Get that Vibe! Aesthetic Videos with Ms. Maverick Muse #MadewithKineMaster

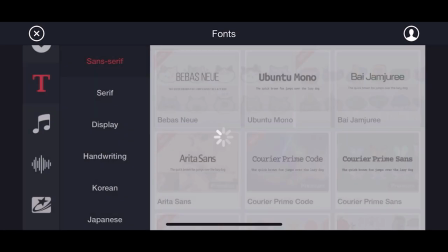250s
So we're gonna go back into the asset store and click on the T for text and scroll through until we find a few fonts that really resonate,
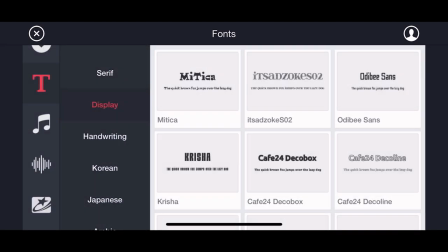258s
and we're going to install those.
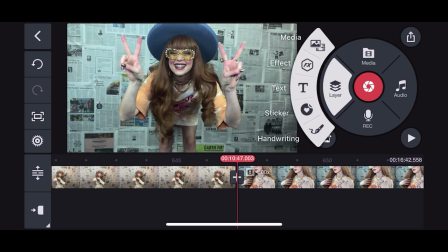264s
Go back to your main screen and hit layer, select text, and type out your label.
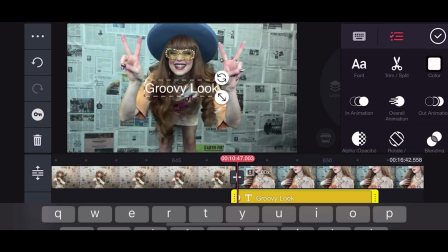274s
Once you've completed writing what you would like the label to say, you can go in and adjust the size.
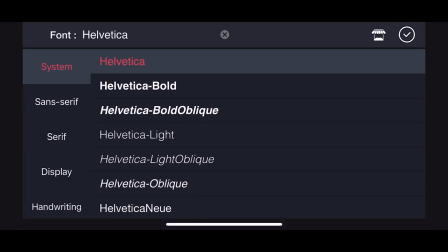280s
You can go into the font and search for the fonts that you have downloaded and or those that are provided.
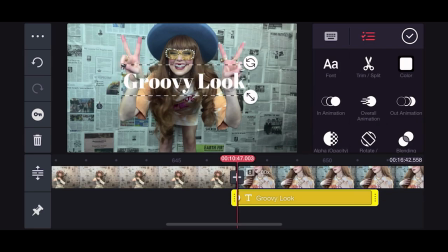287s
I'm gonna use this one right here. And I'm gonna readjust the size.
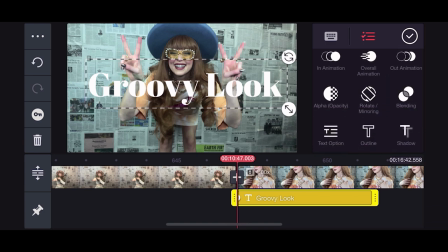294s
And I'm gonna scroll down here to basically add an outline so that it has a little bit more of a 60s, 70s vibe. and you can make it thicker or thinner. And now I'm gonna add in some color effects, maybe blue to match the hat,
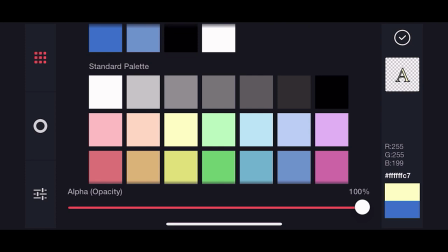312s
maybe yellow to match the sunglasses. Adding a voiceover is a great way to add detail to your videos in post-production.
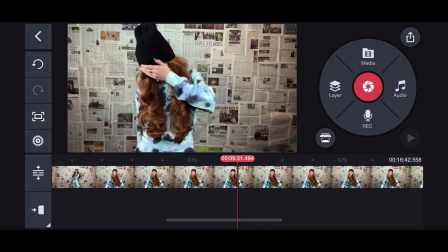320s
To do this, line up your toolbar with the part of the clip you'd like to add the voiceover.
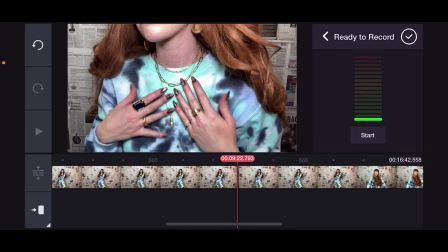324s
Click record, and when you're ready, press start. When you're done, press stop, and then the check mark.
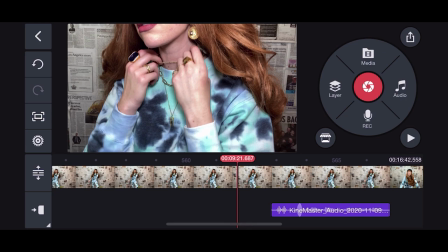332s
Pro tip, it helps to have a written out script to save you time.
Test 1, 2, test 1, 2.
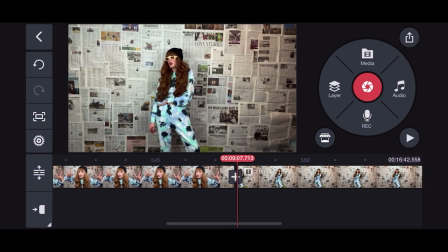340s
The final touch would be to add some background music. You can do this two ways.
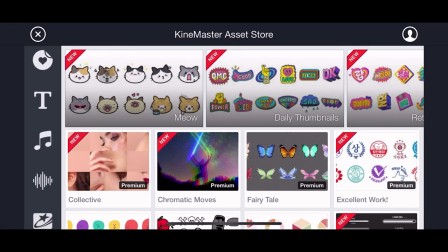344s
Import it through KineMaster specifically, which we will focus on, or import it from a royalty-free source that you've already pre-downloaded.
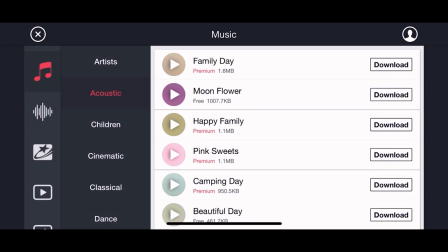352s
We went back into the asset store, clicked on the music button, and we found a song that fits the video's vibe.
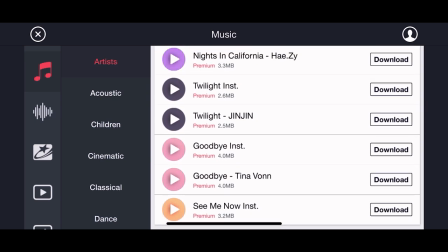362s
Once installed, go back to the main screen and select audio.
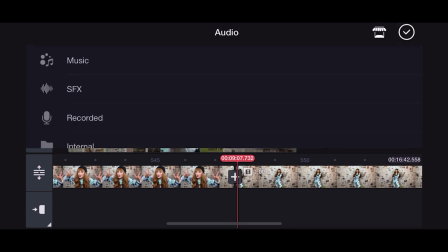368s
Within music, you should find a song or the songs you downloaded from the assets store. Select the one you desire and then press the plus button.
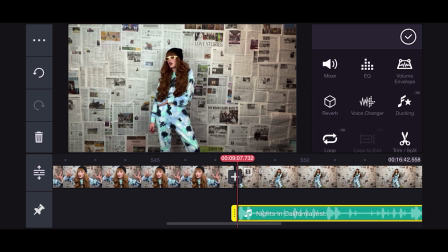378s
Some sections you'll want the music more muted, for example, when you're doing a voiceover.
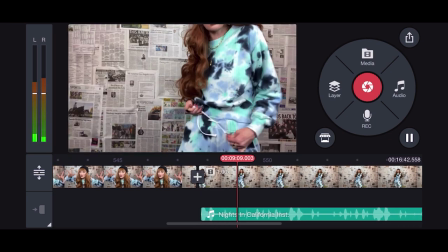383s
To adjust this, simply place the red marker on the part of the video where you'd like it to be more of a background sound,
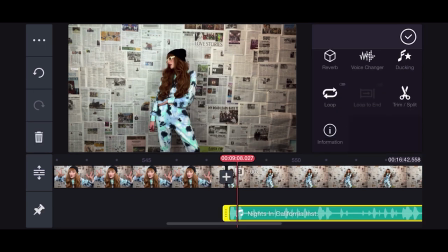390s
and then tap on the music bar so that it is highlighted in yellow. Select mixer and adjust down to the intensity you desire.
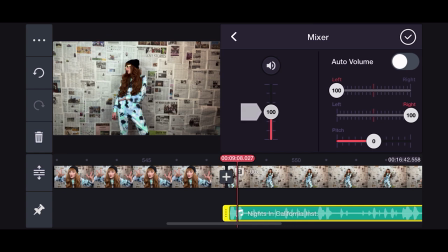398s
Press the check and play it back to ensure it's the right level. If you have any questions or suggestions, make sure to subscribe and ask them in the comments below. And if you don't already have KineMaster, you can find the direct link in the description down below, or you can just search in the Apple Store and or Google Play. And that's it. See y'all next time. Bye.